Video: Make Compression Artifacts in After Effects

Hey, what's up, guys? I am Joe from Workbench, and this week we're going to talk about how to make a highly compressed look using pretty much any image that has an alpha channel.
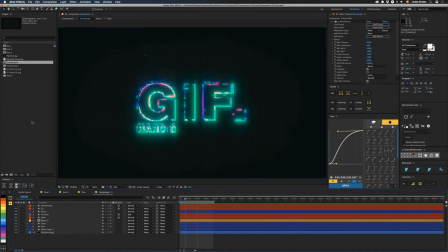15s
All right, so this is what we're going to be making. It's like a nice 1980s vibe, kind of Blade Runner, you know, with a hard G GIF. As always, we're going to go over this stuff pretty quickly, but if you want any more in-depth information on this, you can download this project file from our website for $1. All right, so let's take a look.
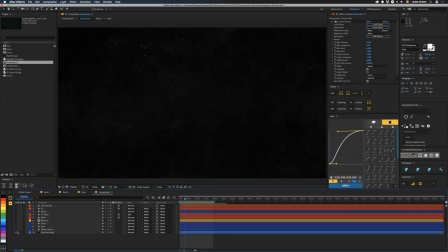32s
Let's break this whole thing down by starting from the very bottom. Started from the bottom. Now we're here on Big Black. We got curves. That is to make this whole thing a lot more contrasty. And we have a box blur just to kind of smooth it out, because otherwise it's this. And if you turn the whole stack back on, it's got hard dots in there, and I didn't want that.
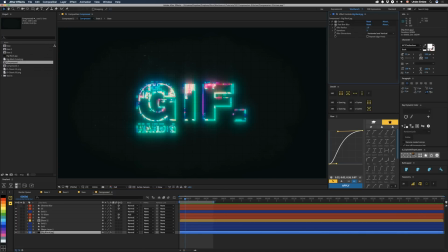51s
So fast blur gives you that kind of oscilloscope kind of look to it.
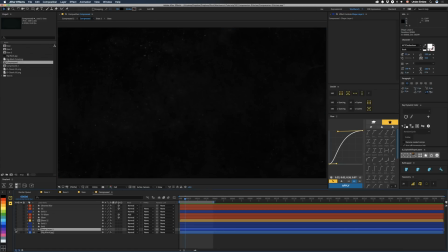56s
All right, so let's go to the next layer. Poorly named shape one. This is actually just a vignetter. And then above that, we have a grid. And if we solo this guy and do that, you can see this is what that grid looks like.
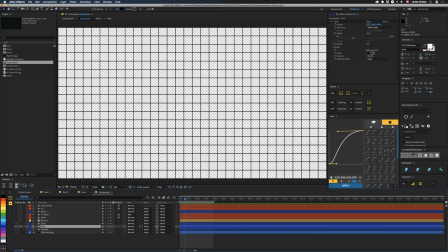70s
We set the width to 60 so that we get squares in here. Then we have another grid on top of that, and that just gives us a small bit of grid in between. If we click on this, you can actually see what it is. It's box blurred, but we have a grid that's 15 pixels, the smaller border.
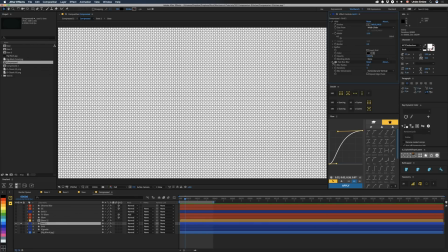87s
So if we turn this off, you can see it's a much smaller grid. That's blurred. And above that, we have the layer where all the magic happens.
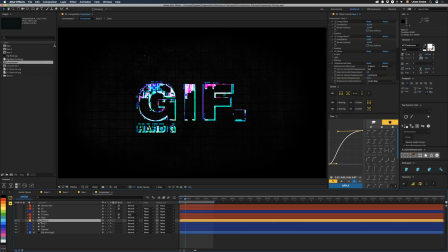93s
And that is our base layer, because this is a procedural effect.
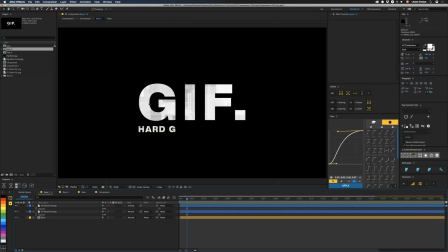96s
So if we click into this, you can see basically it's just this text with some JS Classic layers put on top of it. This one's set to overlay, this one's set to normal. We're just adding complexity by stacking two of them on top of each other. This doesn't do anything, nothing moves. It's just this. And you're not limited to just text in here. Pretty much any image or anything that has an alpha channel, all of the edges can have this effect applied to it.
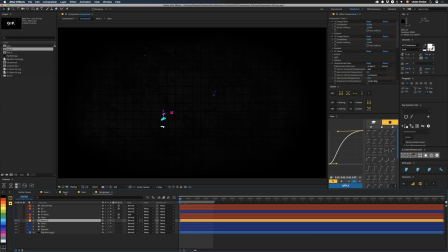120s
So let's go back to our compressed layer here. These other ones are just intermediate stuff that I had messed with. So clearly we have a lot going on in this base layer. Let's turn all of the effects off except for the first one, and we can see what we're doing. So the first thing we have is a CC image wipe, and that's actually animated so that this thing grows on.
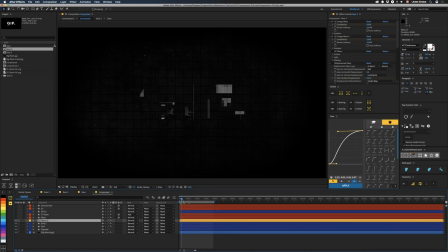139s
The next thing is we have a CC image wipe. Wow, imagine that. And that one's animated so that it goes away. I know, tricky. So the next thing is a CC glass, and that's set to the surface using itself, and this gives it a little bit of bump.
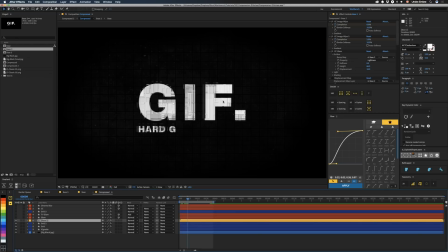154s
As you can see, that gives it this total recall vibe. The like 1992 or 1989 one, not the current one. The damn you quiet one, not the new one. So then we have a displacement map, and surprise, surprise, we're looking back at the same layer.
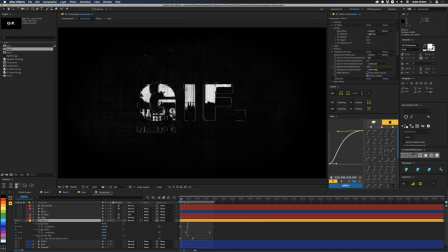172s
If we open up these keys, you can see that our displacement map here animates from a small negative displacement to a positive displacement, which means this thing is going to go all the way to the top. So this is all above middle gray, so it's going to shoot upward instead. So this value is technically negative direction. So that's how that whole thing is accomplished.
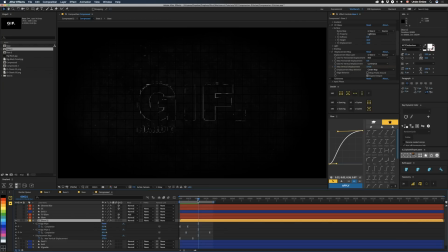191s
But note that some of this stuff is left here because the glass effect makes some of this black. So that's what gives it this outer blockiness. So if that's all you're looking for, that's all you have to do is just not animate this thing and just vertically displace all of this stuff off of the screen.
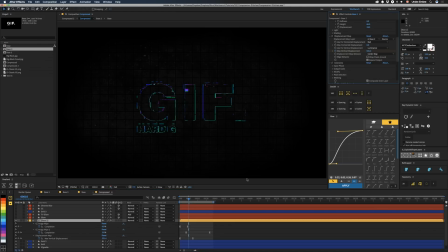206s
But we're using Colorama because we're going crazy with it, which adds all of this like crushed, screwed up JPEG kind of goodness, which if you didn't know is another way to pronounce GIF. So we got that JPEG look, and then we go over here and we have a Minimax, which then gets us back to that GIF look from before.
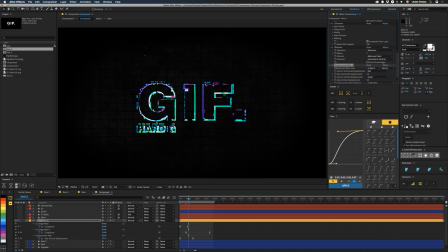224s
And then we use this displacement map here to just give it a little bit of that GIFy goodness. Push it back in just one more time, just to give it, you know, something interesting. So combine all of that makes this happen, which is pretty neat. But what is that without glows? I mean, it's pretty crap without glows.